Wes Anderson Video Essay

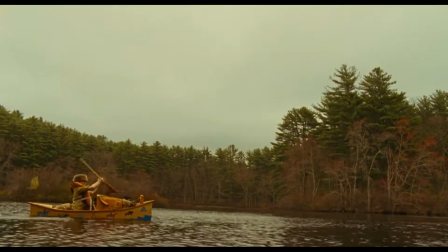0:14 In the 2 decades since releasing his first feature,
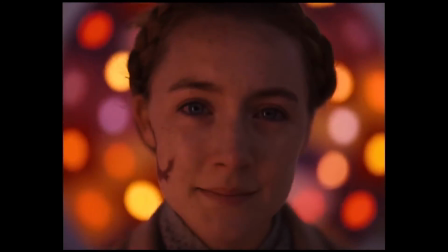0:17 American director Wes Anderson has gained a prolific reputation within Hollywood for being one of the most unique filmmakers of his generation.
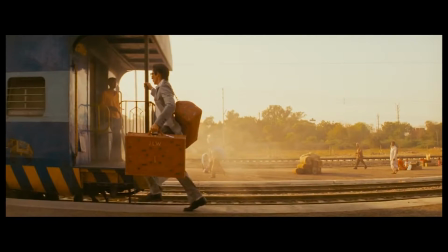0:25 For anyone familiar with his style, a Wes Anderson film is recognizable within the first few frames, and while certainly polarizing,
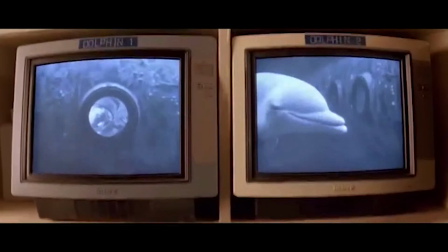0:32 his adept use of mise-en-scène for the purpose of world building undoubtedly imbues his stories
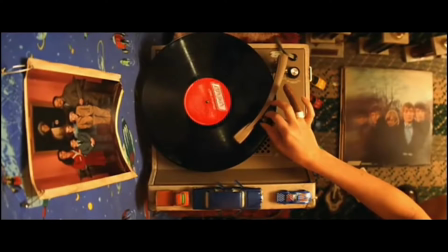0:37 with a level of depth and richness that would be unable to achieve had he been staging the same
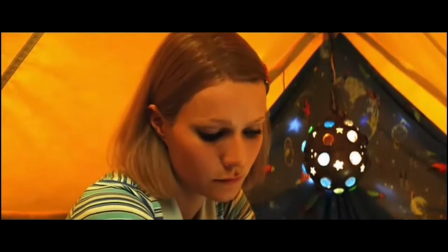0:41 characters in a world the audience would find familiar.
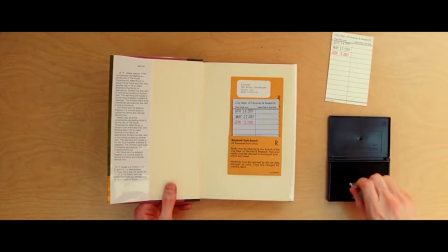0:45 When crafting a film, Anderson utilizes all the main elements of mise-en-scène to create a place that often seems as if it has come straight out of a child's storybook.
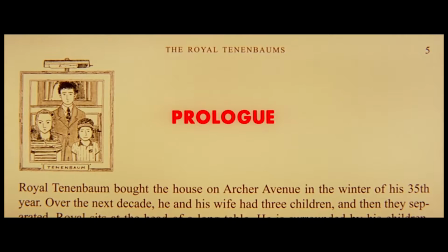0:54 In fact, most of his films open with a narration introducing the story we are about to see as an event that happened in the past.
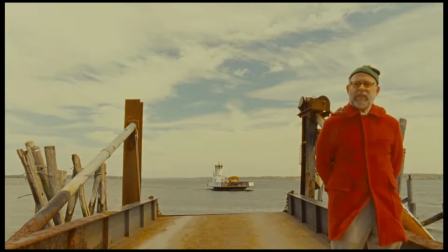1:02 The year is 1965. We are on the far edge of Black Beacon Sound,
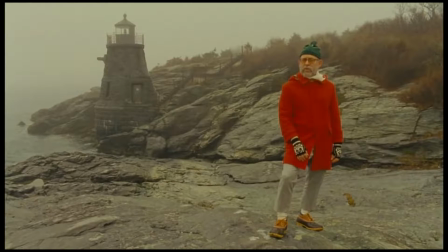1:09 famous for the ferocious and well-documented storm which will strike from the east on the 5th of September.
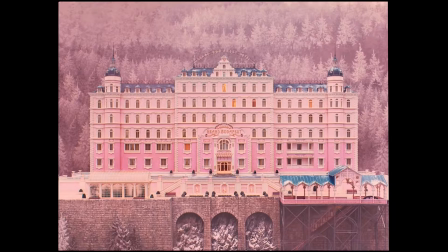1:16 In 3 days' time. A picturesque, elaborate, and once widely celebrated establishment.
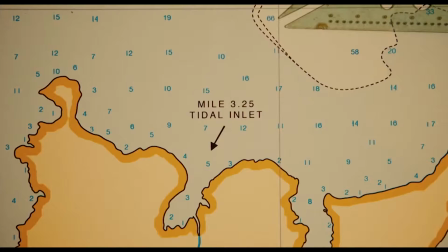1:29 This opening narration, which is often paired with title cards and diagrams laying out the space,
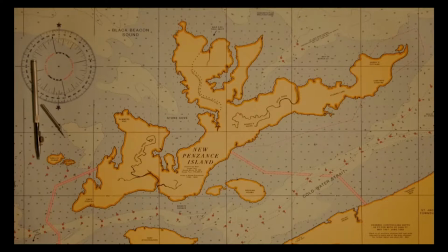1:34 alert the viewer to pay attention to all of the details of the world, as everything has been meticulously placed in it.
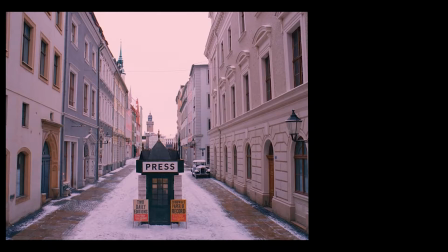1:40 Of this unconventional practice, Anderson says, "That's the kind of movie I like to make,
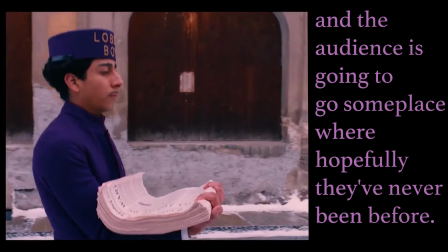1:45 where there is an invented reality and the audience is going to go someplace where hopefully they've never been before.
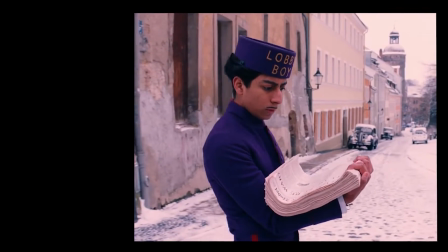1:50 The details, that's what the world is made of." The characters in his movies live in a fabricated version of our world,
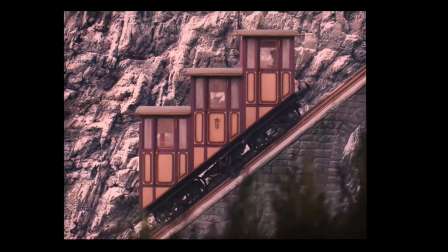1:57 one that borders on the realm of fantasy while still being grounded in the real world and the personal experiences of the director.
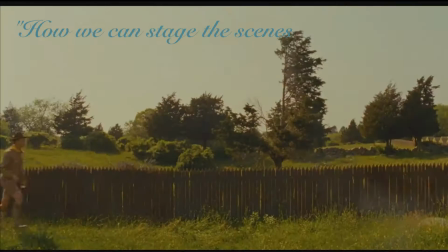2:03 For Anderson, the overall goal of his process is how we can stage the scenes to bring them more to life in the most interesting way,
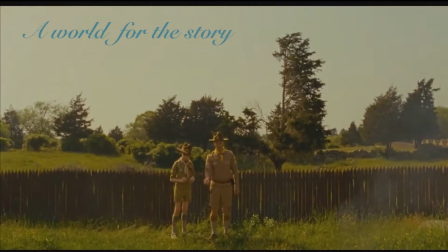2:10 and then how we can make a world for the story that the audience hasn't quite been in before.
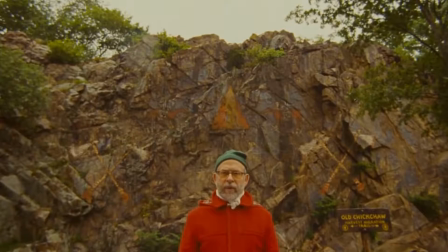2:17 To expand on methods used by Anderson to put the viewer firmly inside the world of his stories,
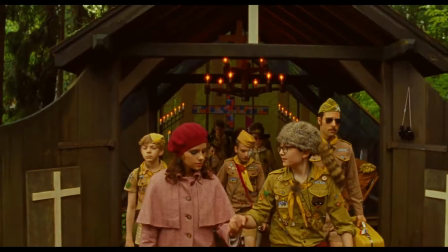2:23 let's further examine 2 films, Moonrise Kingdom and The Grand Budapest Hotel.
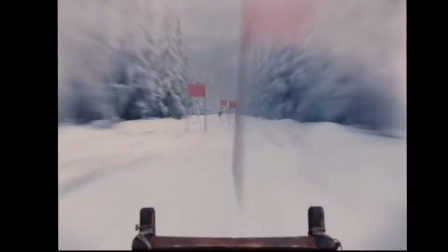2:28 Most of Anderson's work has a trademark style of framing, which consists of frames meticulously constructed so as to make the action nearly perfectly symmetrical.
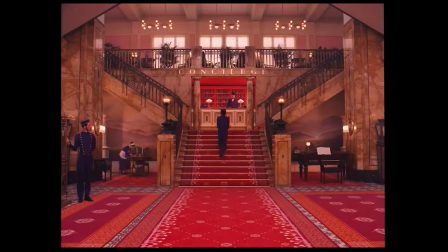2:37 Set pieces are designed such that they often have parallel structure, and Anderson will place his characters in the middle of these pieces,
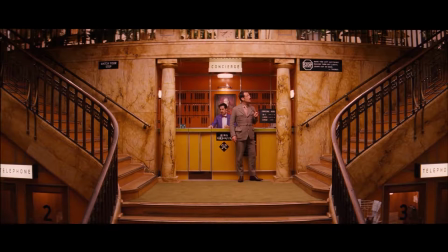2:43 such as with the concierge desk and lobby of the Grand Budapest Hotel and the lighthouse that Susie perches atop in Moonrise Kingdom,
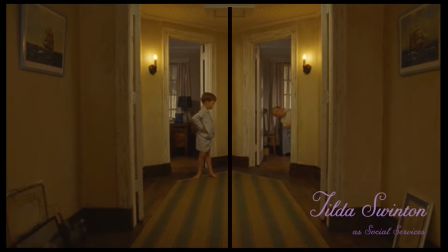2:50 as well as the interior of her home. These constructions of shots are unusual, and thus are the first thing that grab the viewer and pull them into the world,
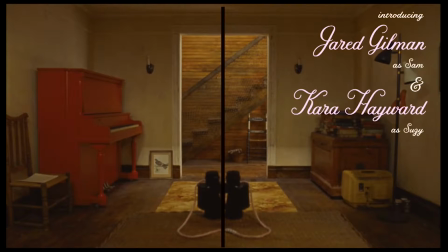2:58 making them open to accepting what is about to be built up and explained to them.
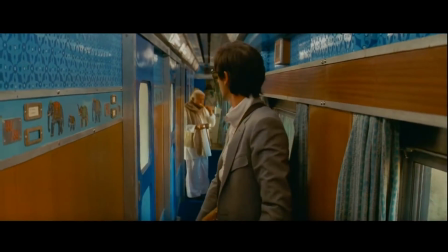3:03 The second layer of Anderson's world building comes from the mise-en-scène present within these frames, the lighting, props,
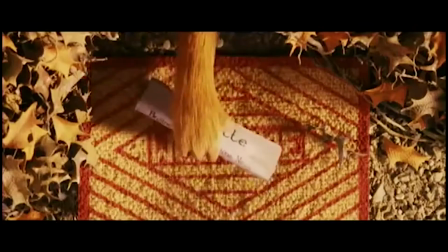3:10 costumes, and other details that help color in this outline and fully invest the viewer in the action of the characters,
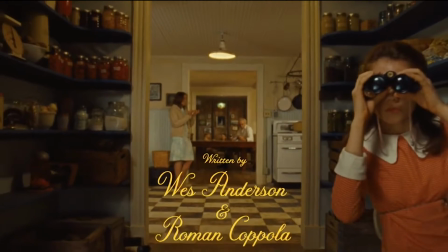3:16 even though they are living in a world that does not fully exist within our own.
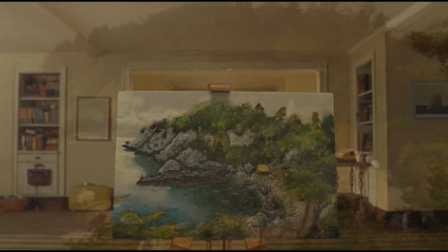3:22 Another important part of mise-en-scène is props, which Anderson uses expertly to the effect of character development and also employs to make the world seem real.
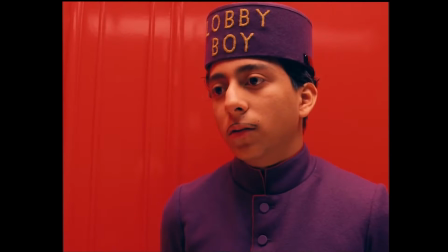3:30 From the pastel pastry boxes, lobby boy uniform, and newspaper headlines in the Grand Budapest Hotel,
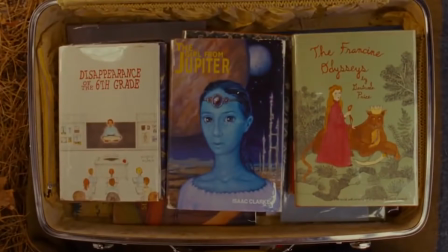3:37 to the pins on the khaki scout uniforms, the fantasy books that Susie keeps in her suitcase, and the letters she and Sam exchange in Moonrise Kingdom,
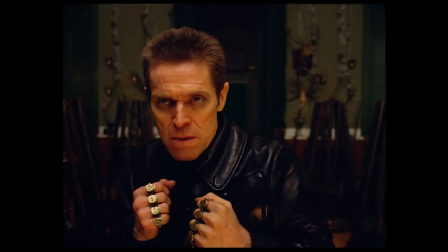3:45 specific items help build up the characters of Anderson's films and solidify the worlds they are in as truly lived-in places.
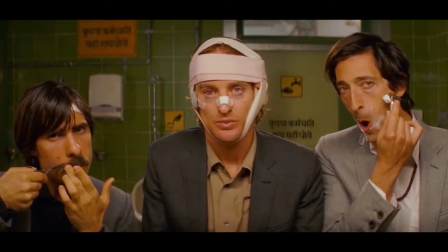3:53 Another important part of Anderson's vision is the distinct color palettes he applies to each of his films,
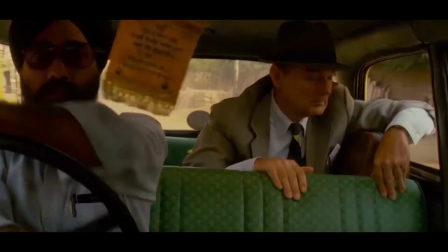3:58 which are present in all of the sets and props to set a tone not just for the story, but the overreaching themes represented by the world he has built.
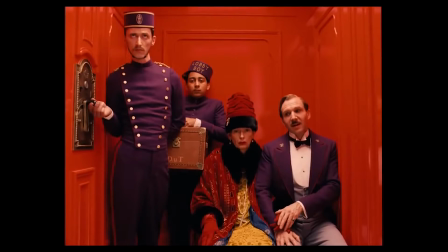4:06 The pastel pinks and purples and deep reds present in the Grand Budapest Hotel are warm and inviting,
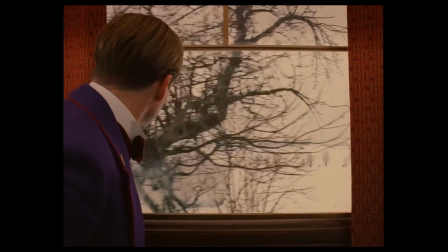4:13 contrasted with the grays and browns of the surrounding country of Zubrowka.
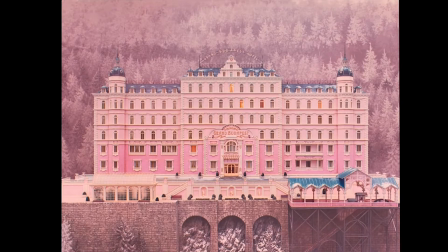4:16 The hotel is a beacon of warmth atop a country shrouded in war, a reminder of the art and class of the past.